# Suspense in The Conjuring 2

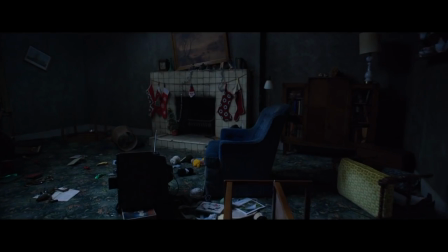0:07 When talking about Hitchcock's methods of suspense, or even just what makes something scary,
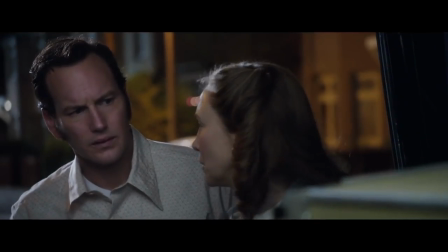0:12 one of the first scenes that comes to my mind is from the recently released Conjuring 2 movie.
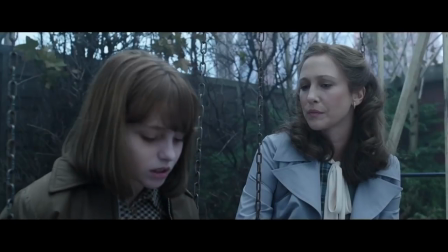0:17 From beginning to end, this is one of the most suspenseful scenes I've seen in recent films.
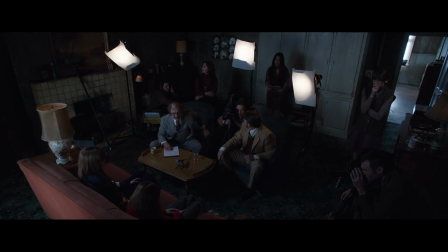0:23 In this video, I'm going to be pointing out the different elements of suspense as they happen, as well as explain why it makes it suspenseful.
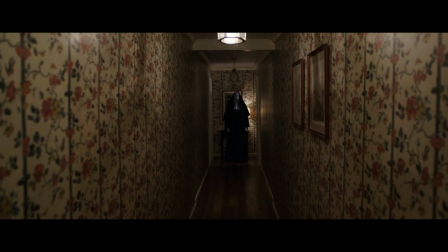0:31 Who's that?
This scene starts out with suspense by not showing what it is that's scaring Lorraine's daughter.
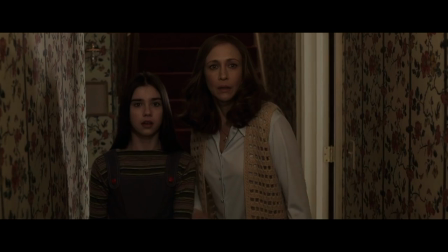0:38 We know that there's something that's freaked her out, but we can't tell what it is until the daughter points it out to Lorraine.
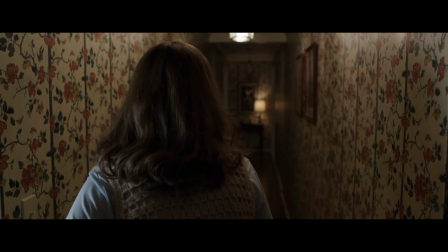0:44 It places us in Lorraine's point of view,
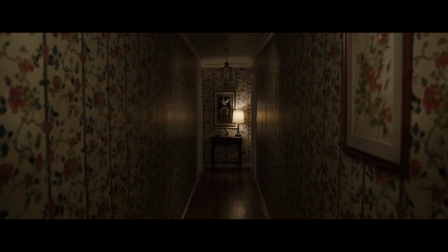0:47 which is subjectivity because we only see things from the main character's point of view.
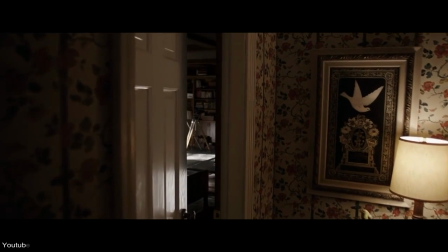0:54 The suspense is built up even higher as the delayed action of Lorraine walking down the hallway begins,
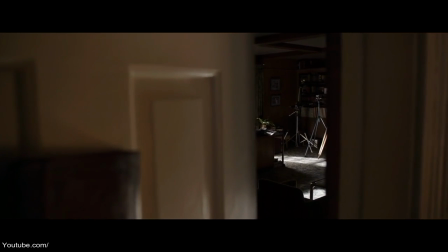1:01 which takes her nearly 30 seconds to walk down a small hallway and open the door and get into Ed's office.
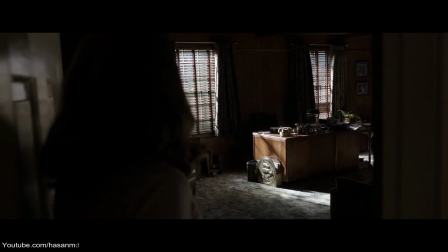1:07 This scene didn't need to be that long, but by slowing down Lorraine's movement, it creates a greater suspense that something's going to happen to her.
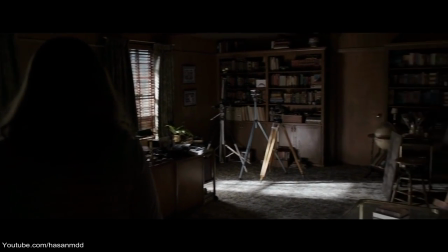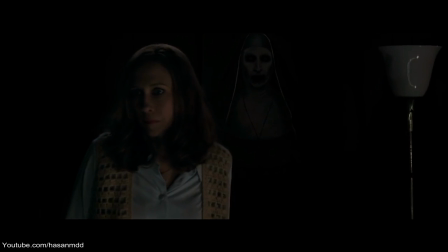1:24 As Lorraine is standing in Ed's office,
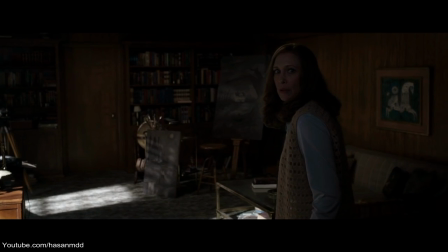1:26 we think we're experiencing some dramatic irony that the audience can see the nun behind Lorraine when she cannot.
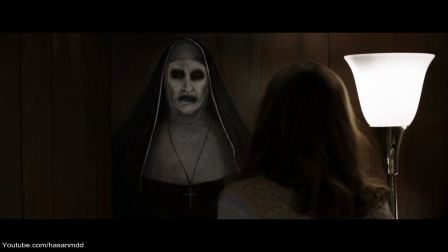1:33 But what's actually happening is that it's just a painting of a nun, which is an example of multi-leveled suspense, where they threw us off by using the painting.
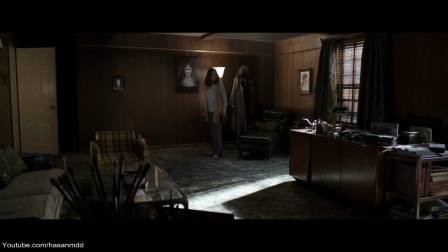1:43 Immediately after this, the scene shifts in tone when a loud noise starts to play, which is actually Christmas music.
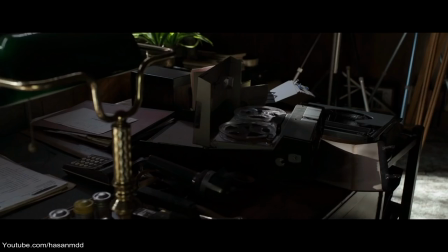1:49 This confuses the audience because it's obviously not fitting to the scene, and it makes them wonder what the meaning of this music is.
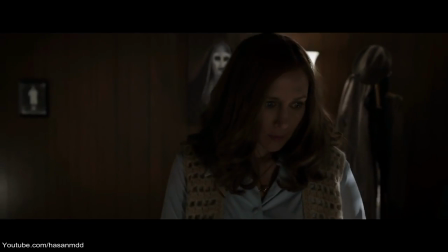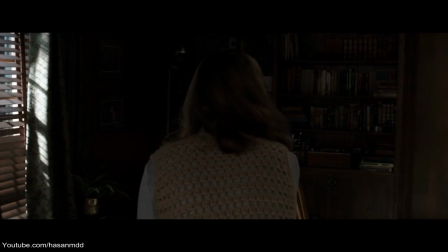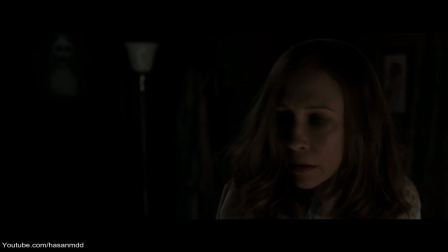Lorraine turns off the music, and immediately the lights go out. She begins slowly approaching the painting, and as she's approaching the painting, the suspense starts building as the audience starts to wonder, maybe the painting is related to the nun.
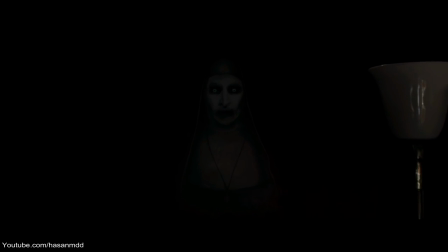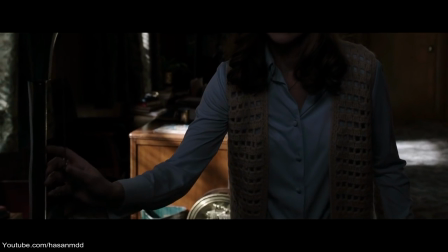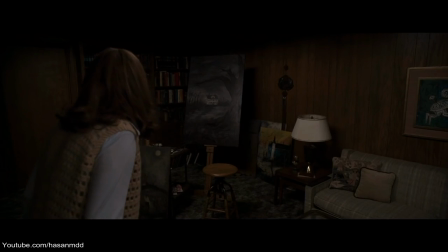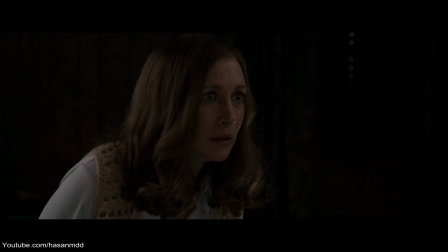3:06 Here we have a couple more examples of delayed action as the shadow of the nun slowly walks out from behind the painting of the house.
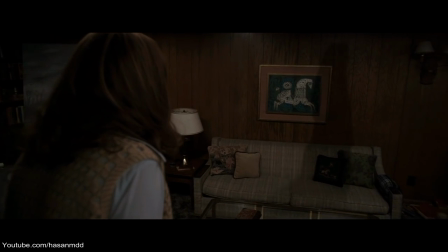3:13 We then see it come up behind the painting of the nun, and slowly its hands come out and grab the sides of the painting.
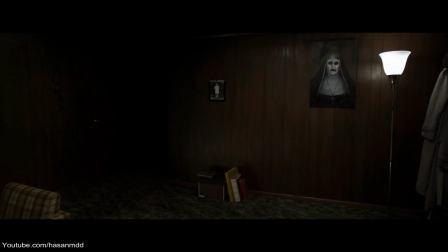3:20 While all this is happening, the audience is wondering what exactly it is that the nun is going to do.
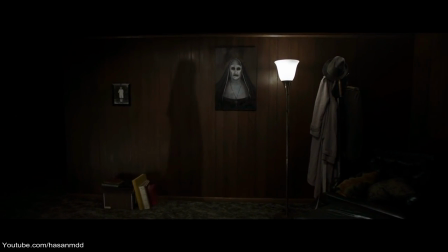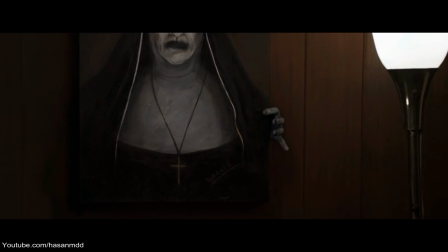3:38 Then the tone shifts a few more times. We see the nun grab the painting and start running out at Lorraine.
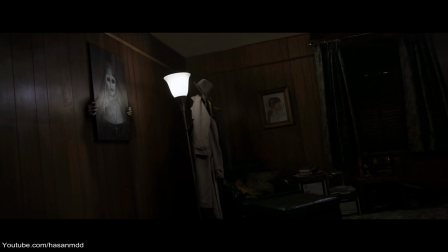3:45 This is a huge switch from the quiet, somber tone that was currently happening to the loud and hectic tone of the nun attacking Lorraine.
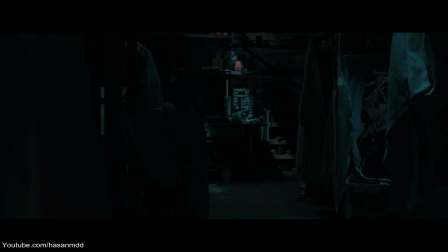3:54 But then just as soon as she knocks Lorraine over, we have another shift in tone where it goes back to being more somber with the Christmas music playing.
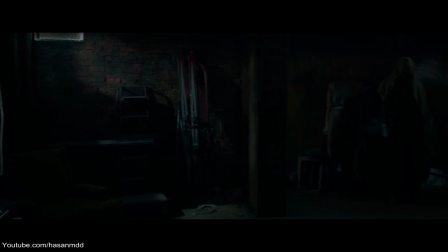4:03 This next shot looks straight out of a nightmare as the nun slowly comes out of the shadows and stands there smiling at Lorraine.